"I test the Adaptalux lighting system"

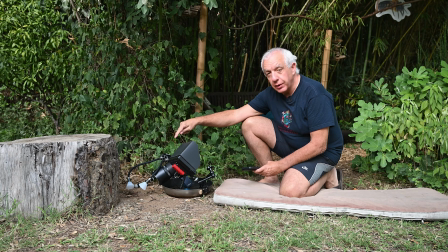(7:34)
I've set up here near the nest entrance which is right down below I'm going to turn the lights on so you can hopefully you can see okay they're on and boost mode okay so you should you should
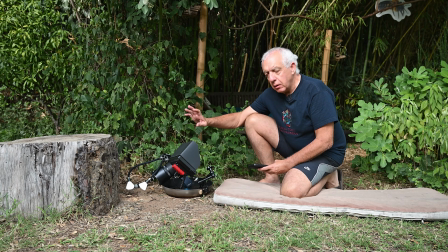(7:50)
see them on the image what I did is point the camera right at the nest entrance because I want to see the ants going in and out I've done some
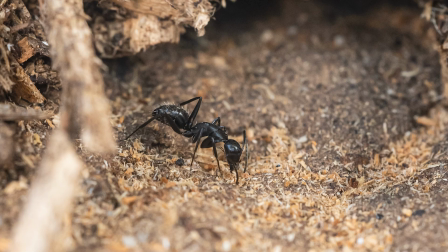(8:00)
photos and successfully with the lights with but for the
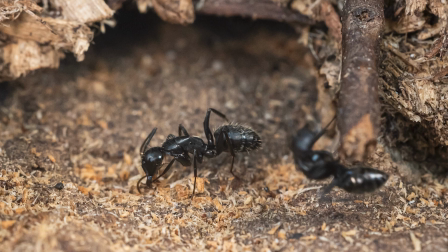(8:05)
photo to have enough speed to reach one three hundredth of a second more or less I had to use the boost mode so definitely these lights that is the
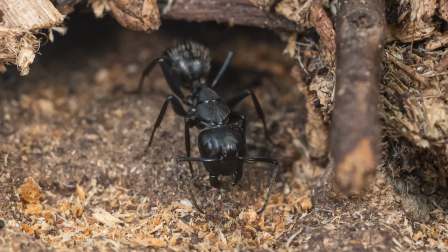(8:15)
two arms don't output a lot of light less than a flash less than you know big LED panels so you need to use the boost mode
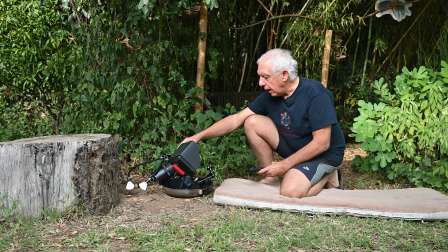(8:24)
for photography now my main interest here is doing video and I've set up the camera at a hundredth of a second because the ends are so fast
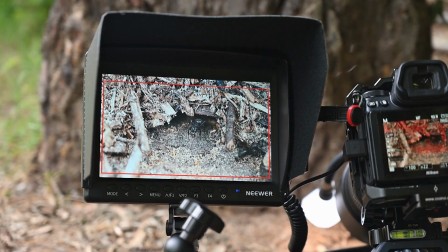(8:33)
I don't want any blur due to movement and also f22 because I need
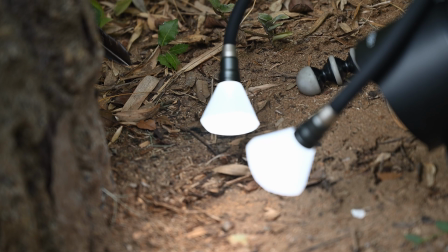(8:38)
maximum depth of field in macro video it's you know I'm at
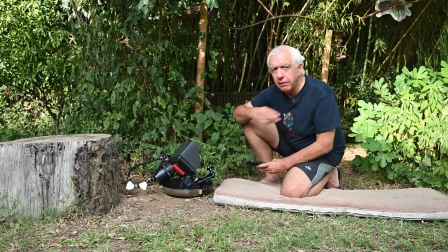(8:43)
a ratio of 1 to 1.5 which is pretty pretty high and
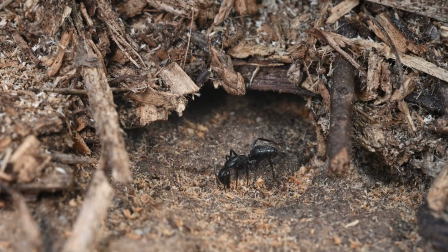(8:48)
with the IRIX lens but I'm very satisfied with the light the light is very even very beautiful those ends are very shiny and I don't see a lot of specular lights so the diffusers are doing a good job I think and it's convenient to set up you know with the arms being you know flexible all right so all done here with this second setup and now it's time to head to the mountains there for a little bit of butterfly photography
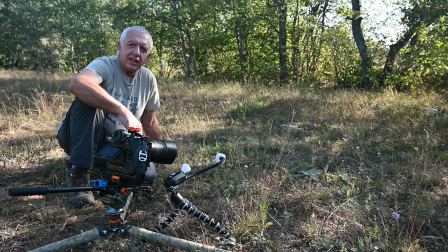(9:13)
let's go now it's time to try the adapter lock system in the field with live subjects and that's what I'm doing here beautiful morning on the French Riviera this is a place where I know there are sleeping butterflies in the
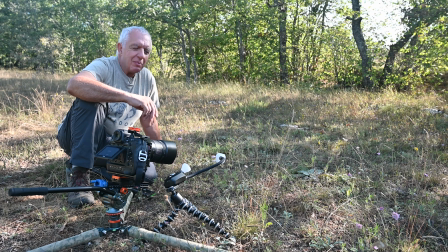(9:28)
grass. It's getting a bit late now but still the butterflies are somewhat
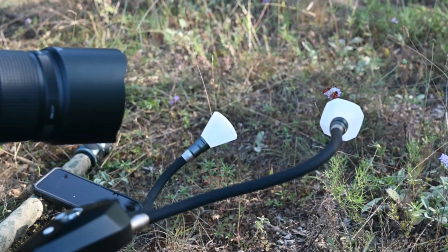(9:34)
quiet and I've got the camera set up to film this Zygena here.
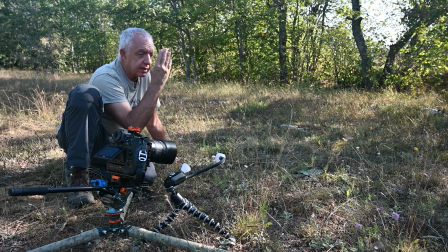(9:40)
You may not see the Sun but it's exactly in this direction.
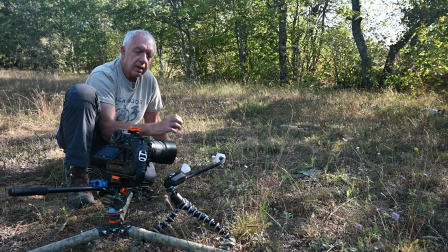(9:44)
It backlights my butterflies which is what I want but then I need some field light otherwise there will be too dark.
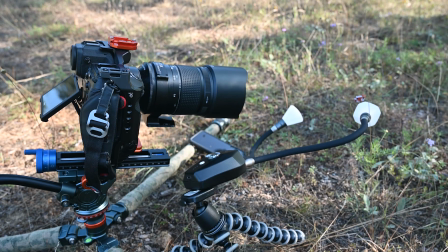(9:52)
So I've set up the the camera the tripod focused everything and now I'm gonna turn on the Adapelux.
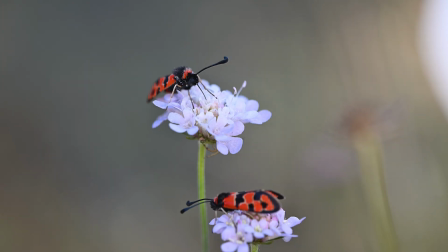(10:00)
I have one light which is slightly above the butterflies and the
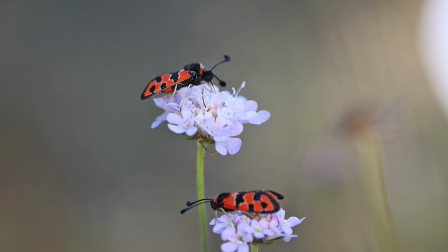(10:05)
flower and one which is slightly below really to lift up the shadows.
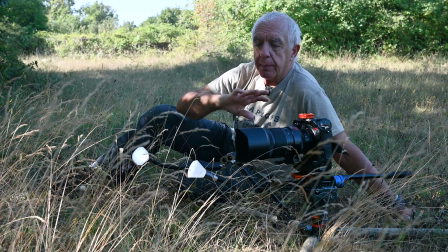(10:10)
This area has a lot of butterflies and in particular lots of blues, the small lysinids.
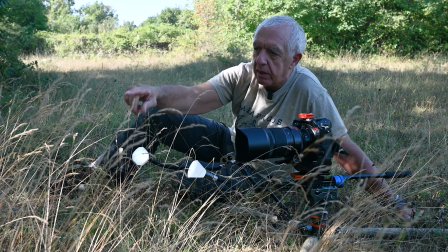(10:15)
For example here in front of me there are like one, two, three, four perching on the grass still very quiet.
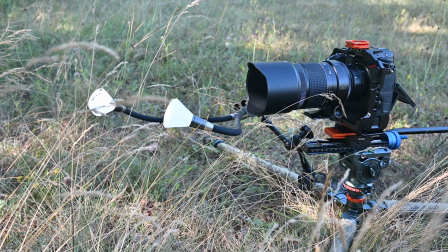(10:22)
So I've set up the arms in a different way. I've set up the pod on a magic arm clamped to the leg of my tripod,
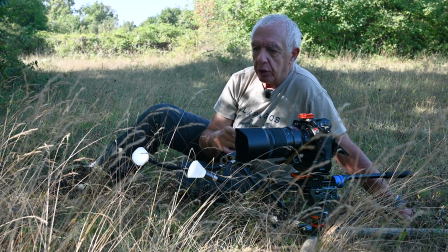(10:30)
which gives me much more stability and actually the possibility also to extend the range of the reach
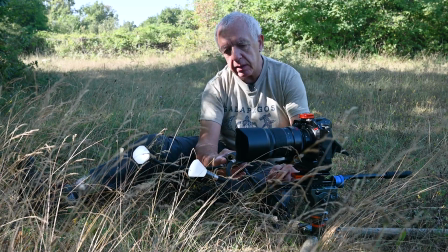(10:38)
of the Adaptalux because I can use the magic arm
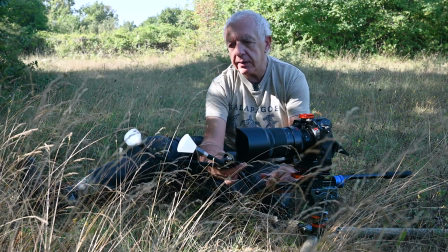(10:44)
to extend or you know retract the setup I can change
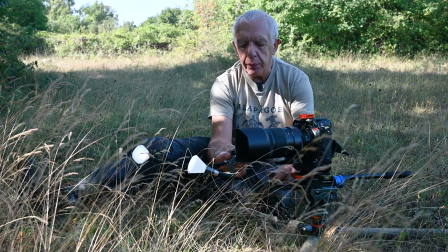(10:50)
the angle etc and put it exactly where I want with
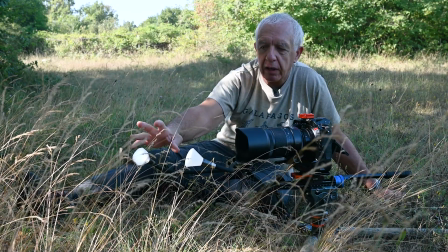(10:55)
the magic arm I just want a bit of fill light and I don't need a boost
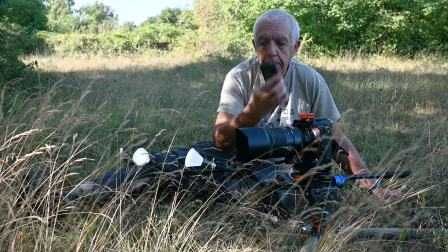(11:00)
mode I set up with the app the lights at almost a hundred
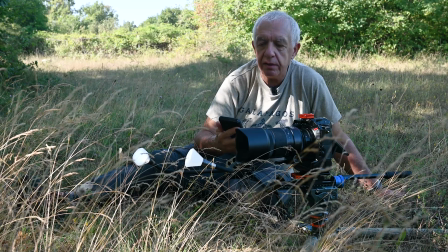(11:04)
percent for one and 72 percent for the other but it gives me just
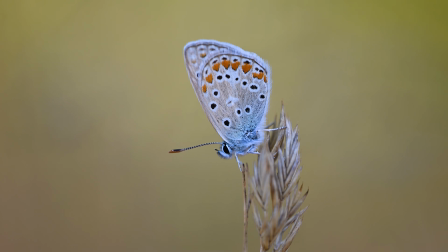(11:09)
the light I want for video. I really love the setup I think it's very convenient and it's exactly
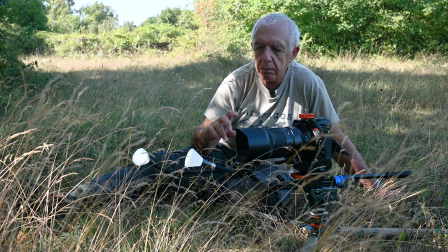(11:16)
what I need to light up my my scenes and do some video. So time to go home now because it's getting warm, it's getting windy and the butterflies are just too skittish. So let's go home and wrap this up.